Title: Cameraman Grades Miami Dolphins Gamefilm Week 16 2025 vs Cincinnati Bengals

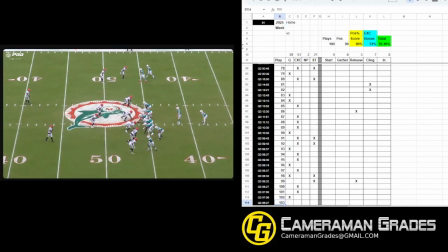3463s
You can let it play out, and obviously if you've got that extra space and it's a run, I'm going to say this is a pass. Yep.
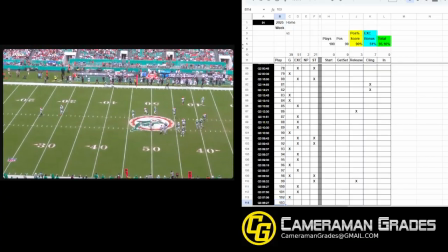3470s
Okay, roll out, and there you go. All right.
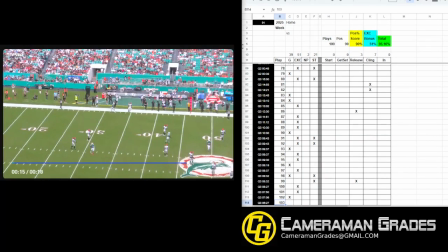3476s
Well,
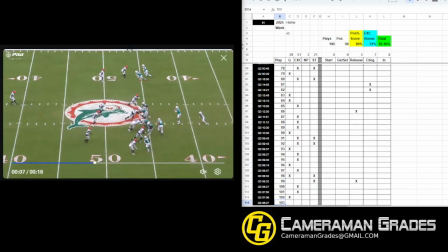I like this. Okay, I like this.
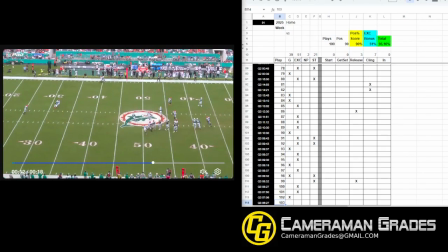3489s
All right, now we're starting to see some crowd on the far side. We see sideline to sideline, but you have to kind of be out this far in order to keep everybody in the shot. They're still within 5 yards in both directions, right? And then once this ball is away,
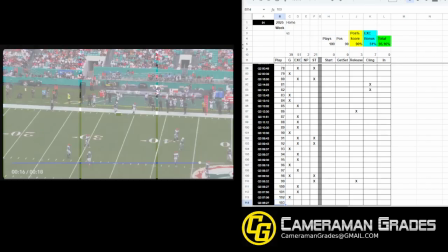3508s
centering the ball just shows you crowd and crowd and crowd and more crowd, right?
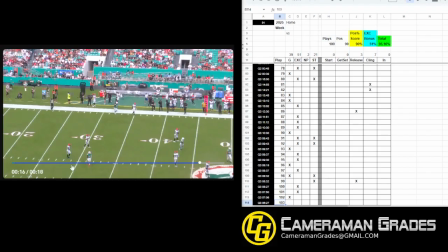3515s
So if you can just keep that keep the frame on the field, and then zoom in slowly as you pan up,
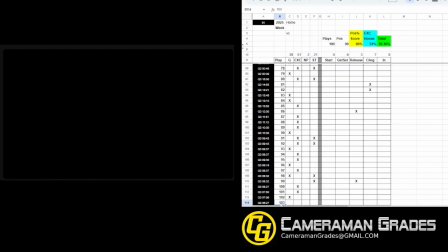3526s
or pan up slowly as you zoom in is what I should probably say, would make a huge difference there.
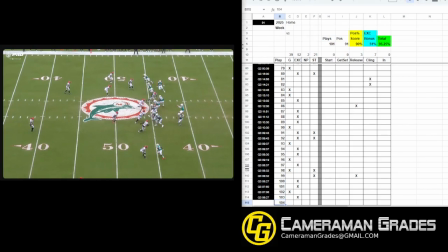3533s
Just to keep the focus on the field and not on the crowd. Okay. All right. What do we got here? Safety. Safety. Steps off and then changes directions. Okay.
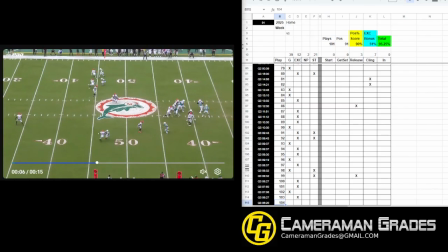3551s
Sideline to sideline, you definitely got routes pressing the edges, right, top to bottom, right, and then you've got guys coming off the edge here. So
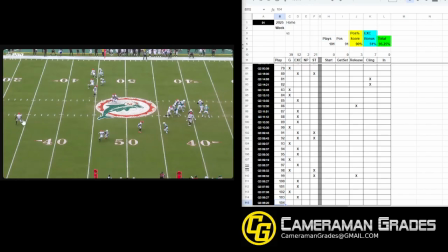3565s
you've got space behind the quarterback, and then the safety dropping out this side, right? If I've got space behind the quarterback and the safety is, not fully in the frame, I can say that's an easy fix that can be adjusted to keep this safety.
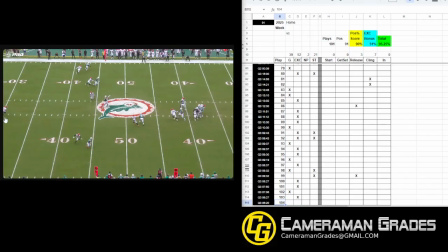3581s
I want to see his footwork. These athletes are fantastic at changing direction at a very fast pace. I love that. I think it's an incredible feat, and I love being able to watch it.
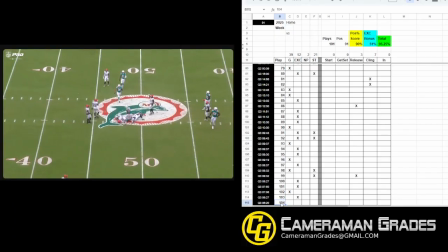3597s
And the coaches have to be able to see it, right? So if there's anything we can do to keep that in the shot, let's do that.
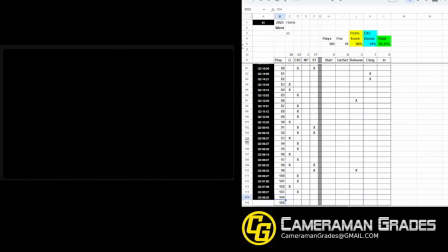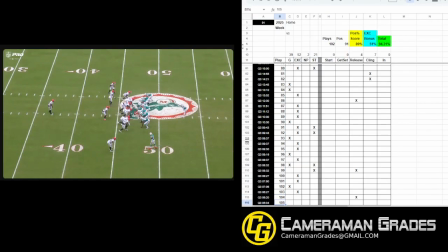3611s
Fourth and 1, tight formation, probably going straight ahead. Oh, and he slips. Okay. All right. So
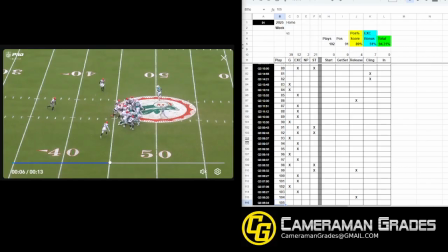3626s
we're within 10 yards in both directions, but with a tight formation like this, I'm just expecting that, and then kind of zooming in at the end. If you have to zoom in at the end to keep a tight shot, then you could probably just tighten it up to start.
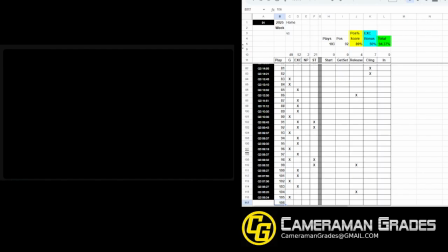3641s
Not bad though.
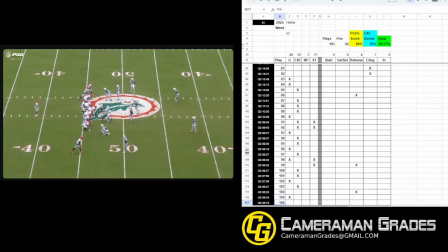3644s
The main thing is just letting it play out and letting the play develop on its own without adding any inputs, zooming in or out, right? Makes a huge difference. Nice work.
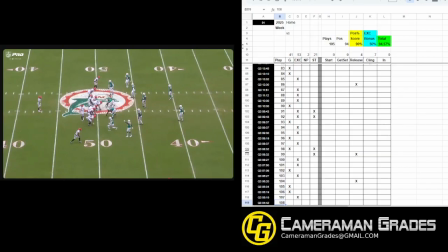Yep. Within 5 yards, both directions, tightening it up to make sure we're staying in tight.
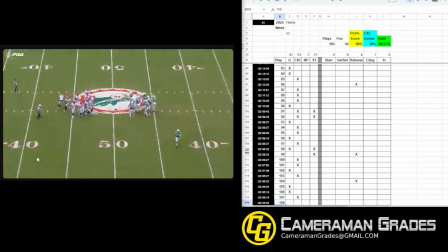3679s
Okay. So this is good. If there's one critique I could make, just all the little micro adjustments, right? Zooming in, zooming out, zooming in, zooming in, zooming out, zooming in, right? If you can cut those out, it just makes it a whole lot easier to evaluate.
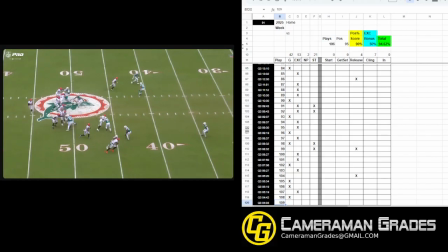3698s
Micro, and then the full
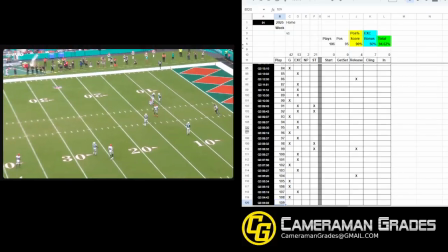3704s
pullback to make sure you're keeping everybody in the shot is wonderful. Okay, great job.